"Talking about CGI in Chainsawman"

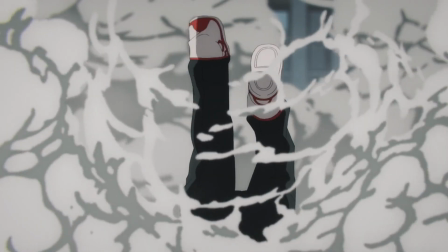0:00 Welcome to the 9th episode of Chainsawman. Now, a little birdie told me that this was going to be the best episode, but I have a feeling that the nut-kicking competition may be the best one.
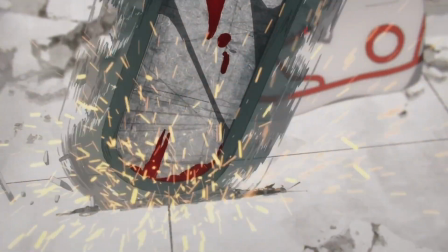0:08 This episode absolutely slapped. We get to see Kobeni get let loose.
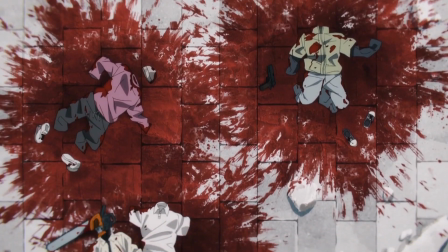0:12 We get to see Makima's powers for the first time, alongside getting some sweet-ass chainsaw versus katana fighting action.
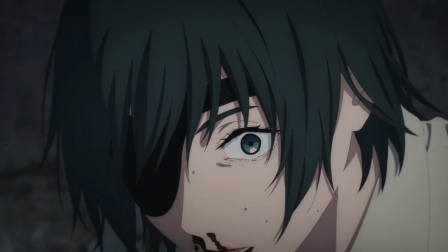0:18 This episode was a real treat. It starts with a big reminder of Himeno's loss. Once again, her thong drifts onto the floor as her body vanishes.
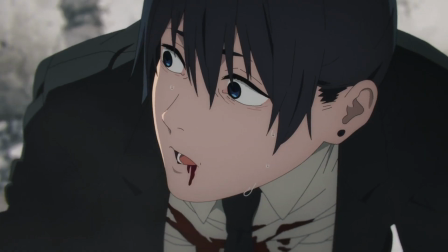0:25 Aki is dumbfuzzled.
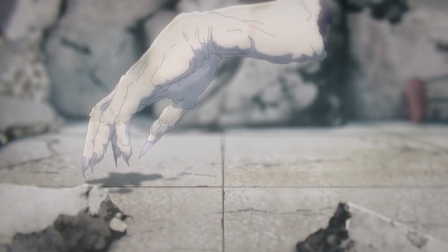0:26 The snake devil eats the ghost devil, but before Himeno vanishes for good, she uses the ghost devil to rev Denji's chainsaw, which she was trying to do last episode.
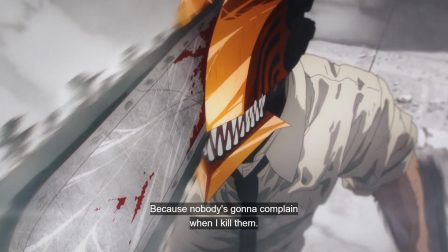0:37 Anyways, Himeno gets her socks rocked and Denji is back on the playing field for his fight with Katana Man.
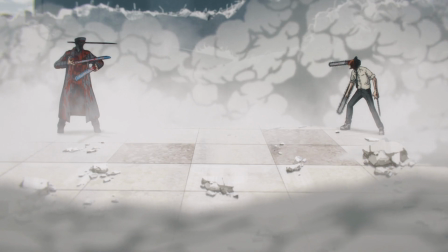0:42 For real this time. Once again, there's another fight scene, so you know I gotta talk about the CGI. The CGI was really good in this episode.
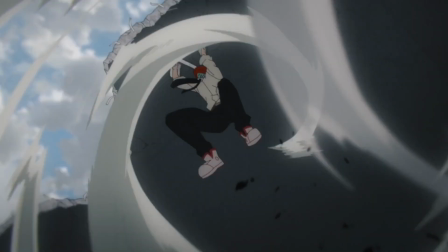0:48 It was blended with the 2D segments really well and provided an important service, although there's something I still failed to capture.
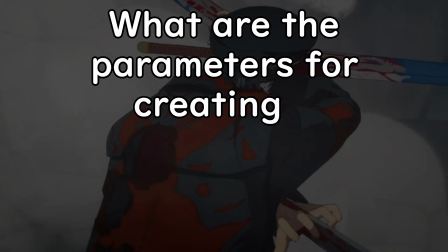0:54 What are the parameters for creating a 2D scene versus a 3D scene?
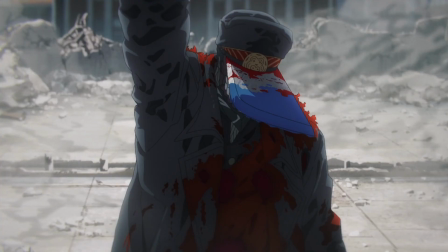0:58 At first I thought it was separated between stills, like when a character isn't moving too much, but then they get blasted off the screen very quickly in CG, so I think it's maybe something like this.
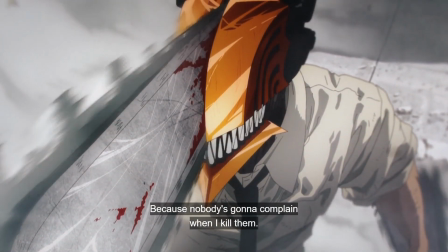1:06 2D is reserved for large drawn-out action sequences and important stills, like when characters are exchanging important dialogue, or repeating important lines.
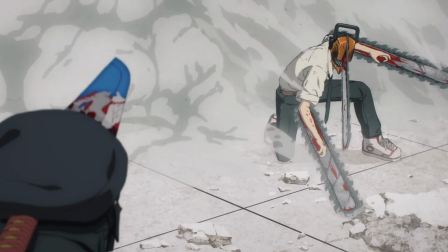1:14 Funny thing is, CG is on both ends of the spectrum.
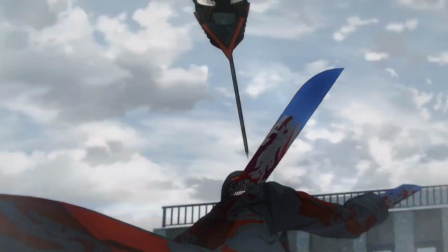1:17 It's used when people are just talking and not moving very much, and it's also used for some insane things that only CG could do.
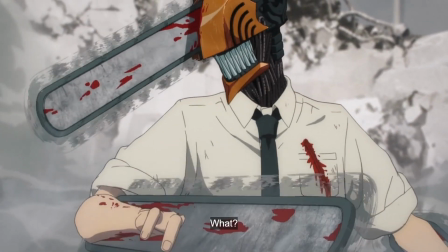1:23 Another reason Denji is CGI is because when he moves his arms, the saws still need to be rotating, which would be much more of a hassle to do in 2D.
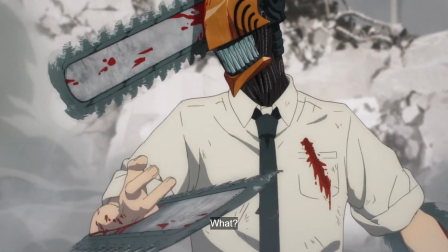1:31 CGI seems to have been used for when a character turns, because these devils have saws and katanas sticking out of their heads. When they turn,
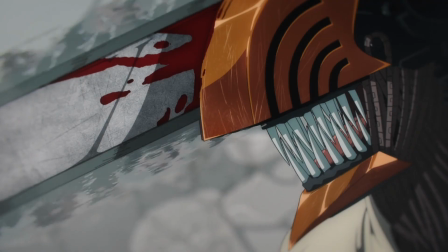1:38 their head weapon counterpart is going to need to follow an arc.
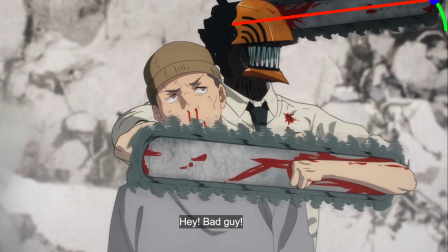1:42 CGI allows for this arc to be mathematically correct every time, but it can be so perfect that it kind of takes you out of it.
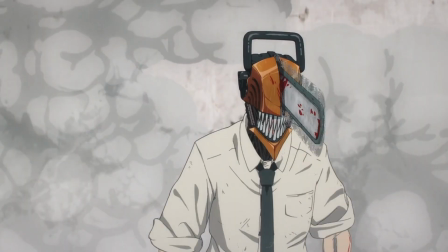1:48 In 2D, this can be dragged and exaggerated, so it doesn't need to be exact, but when a character is slowly turning, this arc needs to be precise or it'll look wonky.
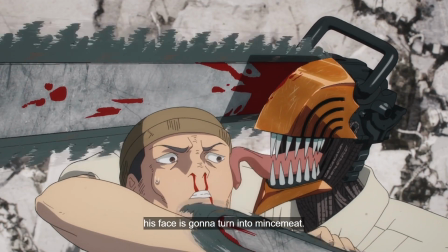1:55 Granted, CGI is so perfect in doing this that it still looks wonky and out of place, hence the tragic debate of it looking bad or good ensues.
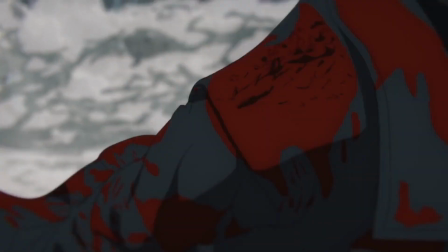2:03 CGI is all about its implementation, playing to its strengths and weaknesses in order to enhance the 2D animation or enhance the storytelling in a way that only 3D could be used.
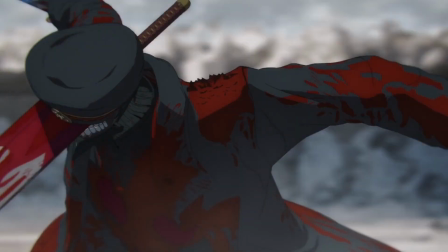2:12 Most people's problem with CGI seems to be that it switches between CGI and 2D back and forth.
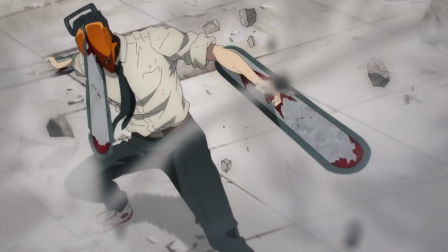2:17 Even if it looks really good, you can usually tell when it's 2D or 3D.
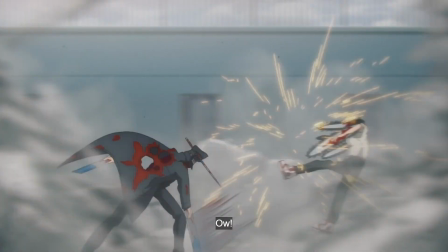2:21 The main complaint seems to be related to immersion, and how seeing the 3D can take you out of it a little bit. This seems like a good time to talk about the episode director.
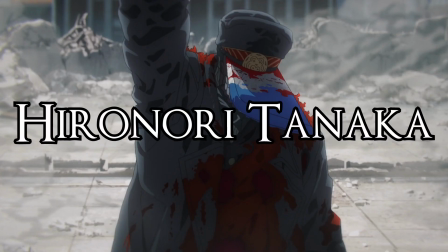2:28 This episode's direction was done by Hironori Tanaka, who also did the direction and storyboarding for episode 3.
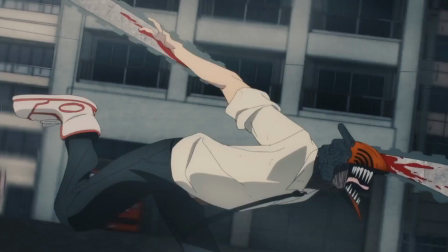2:33 Hironori is the GOAT, working as a key animator for Mugen Train, key animator on 2 episodes of Attack on Titan,
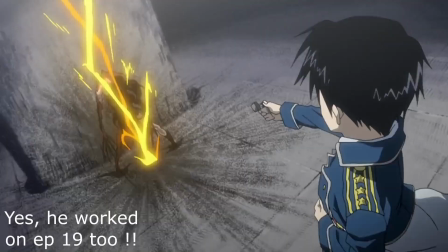2:40 key animation for 11 episodes of Full Metal Alchemist Brotherhood, animation director for episode 131 of Shippuden.
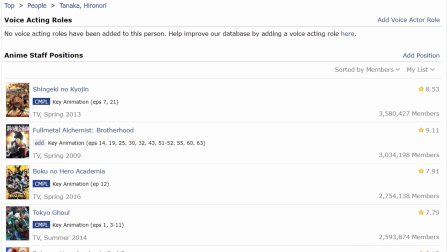2:47 Hell, he's worked on so much, I'm just going to speedrun it. Tokyo Ghoul, Boku no Hero, Jujutsu Kaisen, Toradora, Noragami, Bleach, Death Parade, Mob Psycho,
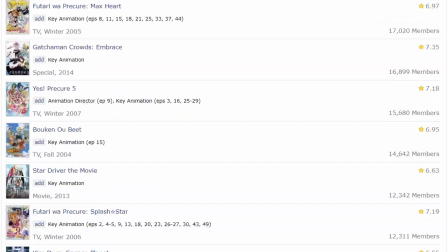2:55 Bakemonogatari, Deadman Wonderland, Space Dandy, Fate, High School DxD.
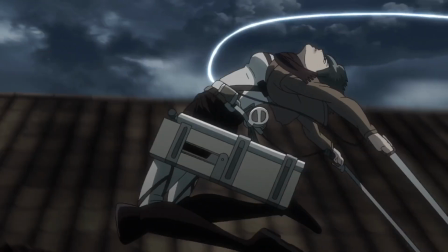2:59 Hironori Tanaka is insane when it comes to anime production, so you know he's got the experience to make Chainsaw Man amazing wherever he can.
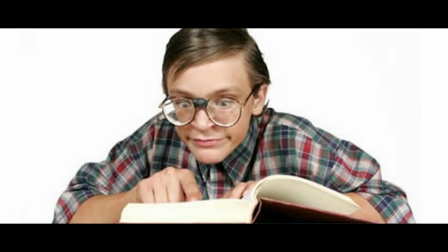3:06 I trust Hironori Tanaka with my life! Anyways, if you're upset with the CGI in this episode, I promise you this is nearly as good as it gets.
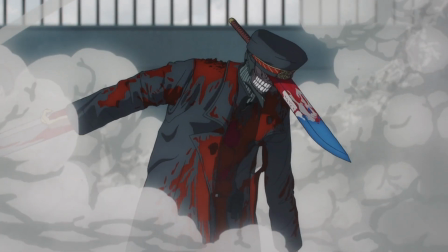3:14 CGI is going to be a part of anime's future, regardless of if you want it to or not. It's been here for a long time, and it's not going anywhere.
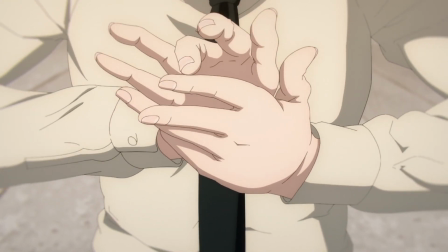3:20 We finally get to see Makima's powers at play too. I don't think the anime has said what devil she made a contract with, so I won't say, but anime onlys get to see how powerful she really is,
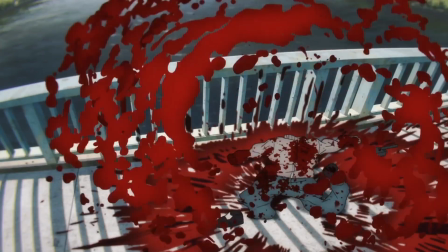3:29 imploding people from miles away with just her hands and some inmates. Yeah, Boro.
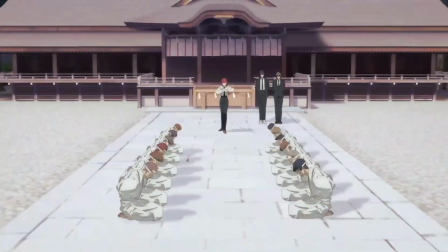3:33 What, are you gonna give him back? And another thing, they didn't use the shot from the trailer, which I just noticed and thought was weird.
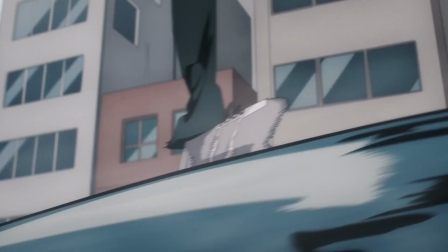3:39 But you get to see Kobeni go absolutely bonkers, and Katana Man calls her a monkey because of her insane agility and speed, which got me thinking, is her devil the monkey devil?
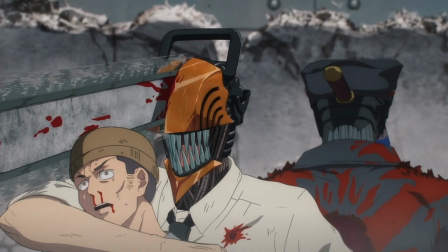3:46 We haven't seen the monkey devil yet, and it makes sense that the monkey devil would probably make contracts with people. Denji also got cut in half because he took a hostage and Katana Man cut his ass in twine, but whatever.
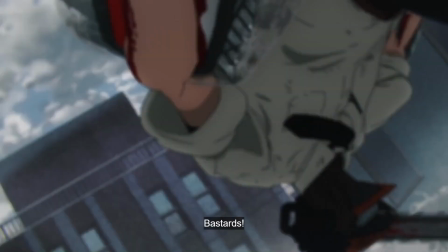3:55 Anyways, the fights looked amazing, Kobeni looked stunning, and her voice actor won me back over. Makima looked awesome too.
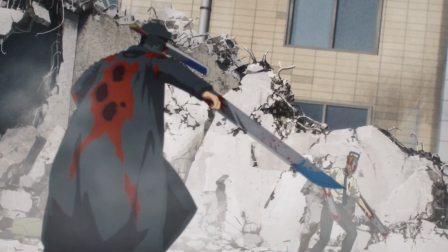4:01 This episode was phenomenal at managing all of these things happening at different places all at once.
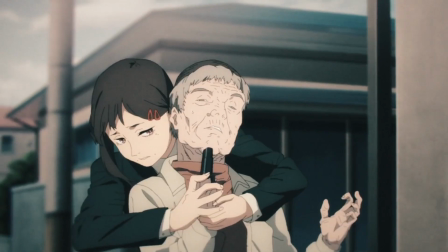4:05 The director juggles everything masterfully.
Oh damn!